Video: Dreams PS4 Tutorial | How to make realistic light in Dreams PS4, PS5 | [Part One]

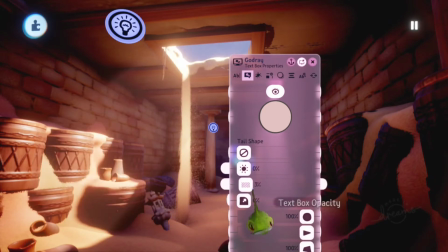So this is how I did the GodRay part. I really want to show really quickly, um, but that is how I did that part.
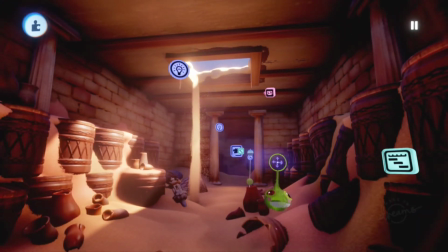Now the rest with the sun,
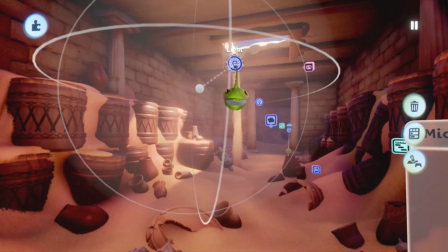you can tell I have here some light in the scene, like normal diffuse lights.
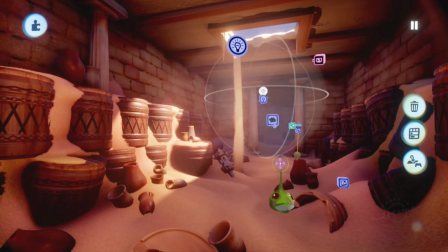I have two in total. I have one here and I have one in the back. Those are basically my bouncing light.
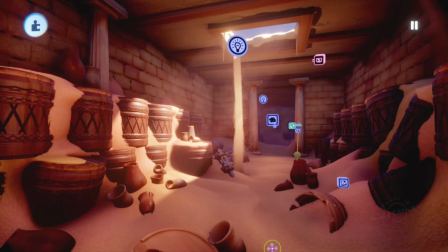So when the sun goes into the scene, into the area, the light will bounce back. Now we don't have Unreal 5 in Dreams, so it's not doing that automatically for us. So we have to fake it basically.
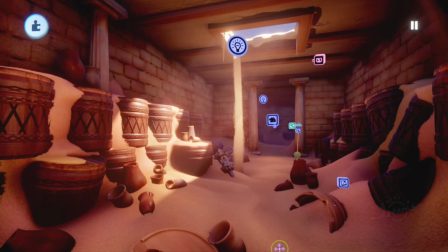So if you're making a scene and if you want to have that light is very important in your scene, in your dreams or in your creation, then make sure that you're going to use diffuse lights, because like diffuse lights you can use as faking the bouncing of the whole area.
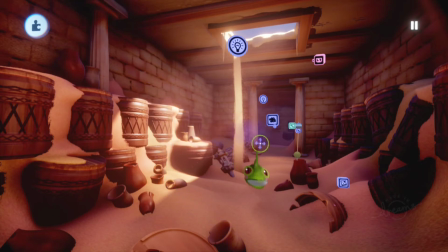That's what diffuse lights is mostly used for, or you can use it for a lamp or anything as well.
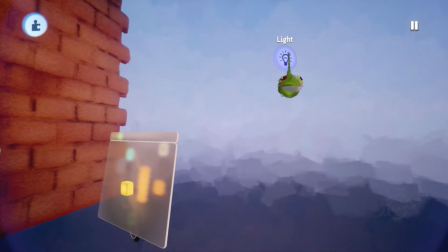And I think I have a light here in the back, so I have like here one as well,
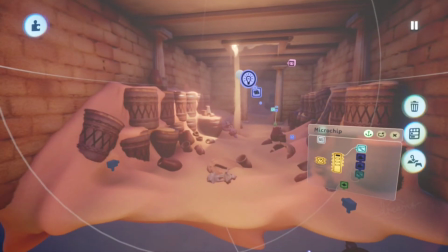because like we need to pretend that the room goes a little bit further down here. I'm not showing that in the trailer because yeah, I don't need to.
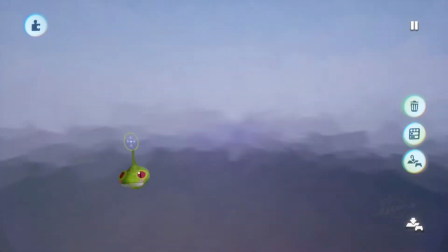So why should I make the room further if we're not going to show it?
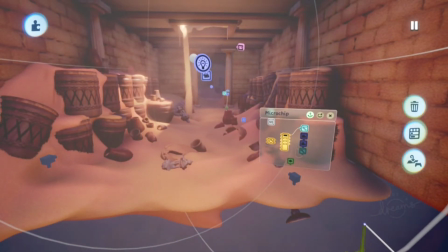But the lightning needs to be like look like it's actually like still something over there as well. So that's why I put also light, basically backlighting into the scene. So the
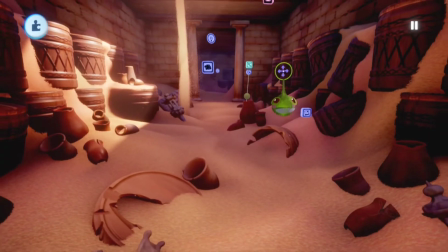it's not backlighting, but like it's the light in the front that also shows us a little bit like, okay, this is like light.
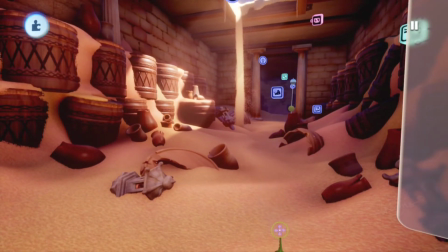Like it gives you the player get the feeling that there is something more in front of this.
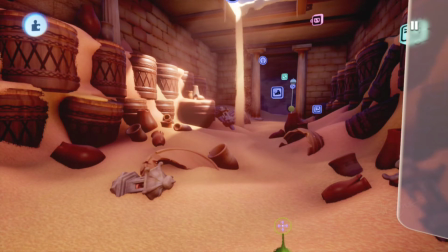Even we cannot get there, we're not seeing that in the scene, but giving the player, the viewer, at least the idea that there is still like something more in here.
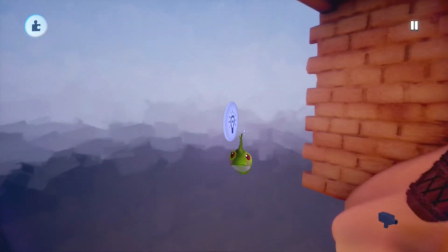Lightning does that. My settings in this lighting, because like I'm not going to select and see and say like, okay, I put here the lighting by.
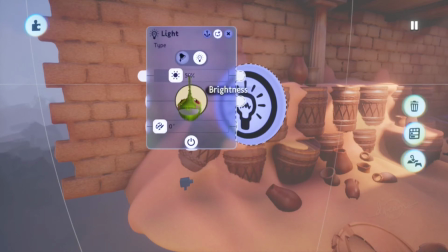My setting in my lighting is this is really depends on what kind of
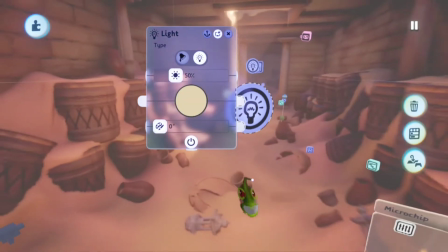um like light you need. In this case, I needed a little bit like sun looking lighting, so I think I used the default one.
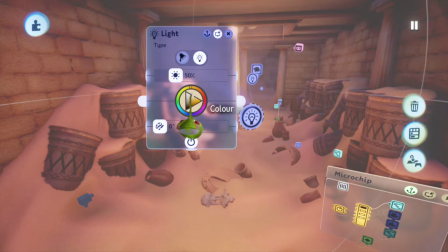I'm not sure. Yeah, I think I used the default one that Dreams is giving, but you can also change the um, the color of the diffuse light. And if you want to have like a morning kind of like vibe in your creation, like if the sun is not really
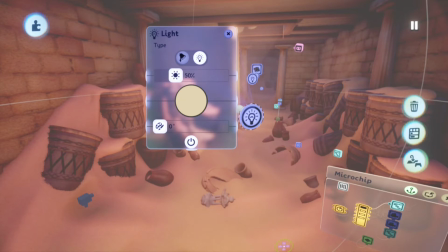at its brightest moment, but just like dawn or so you can change that to a little bit to red. So because then like it's I will show that as well later. But yeah, you can tweak with that. So my tweaks are basically just 50%. I think that's also the standard that Dreams is doing.
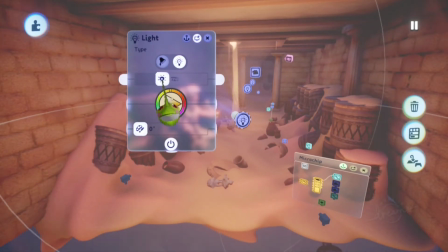But you can like also, of course, like higher it is, so the room gets more lit up in eventually.
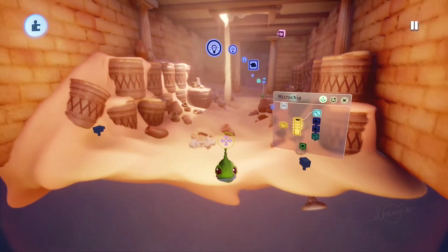Now, be careful with like now I have like very bright in here.
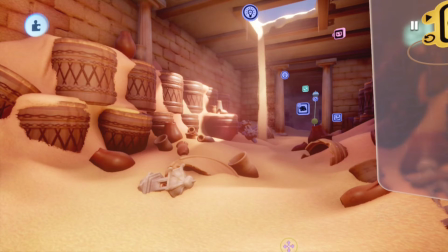Like be careful with using this if you're going for a certain light technique. Like if you want to have a focus point on your creation, my focus point in this creation is the GodRay. It's the part where the light comes through the gap on the barrels.
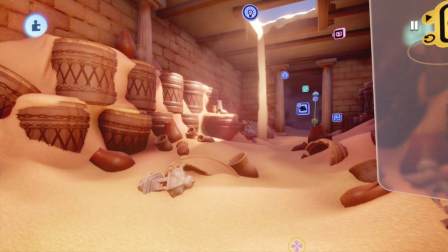That is my focus point I want to have for my viewers. So it's basically pointless to also have light in the front of my creation because now I'm giving the player the feeling that he'll have to look everywhere else. And of course I want to trigger that,
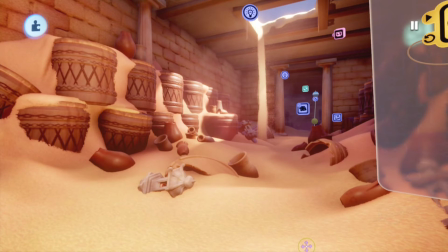but not in the first place because the dream called hidden.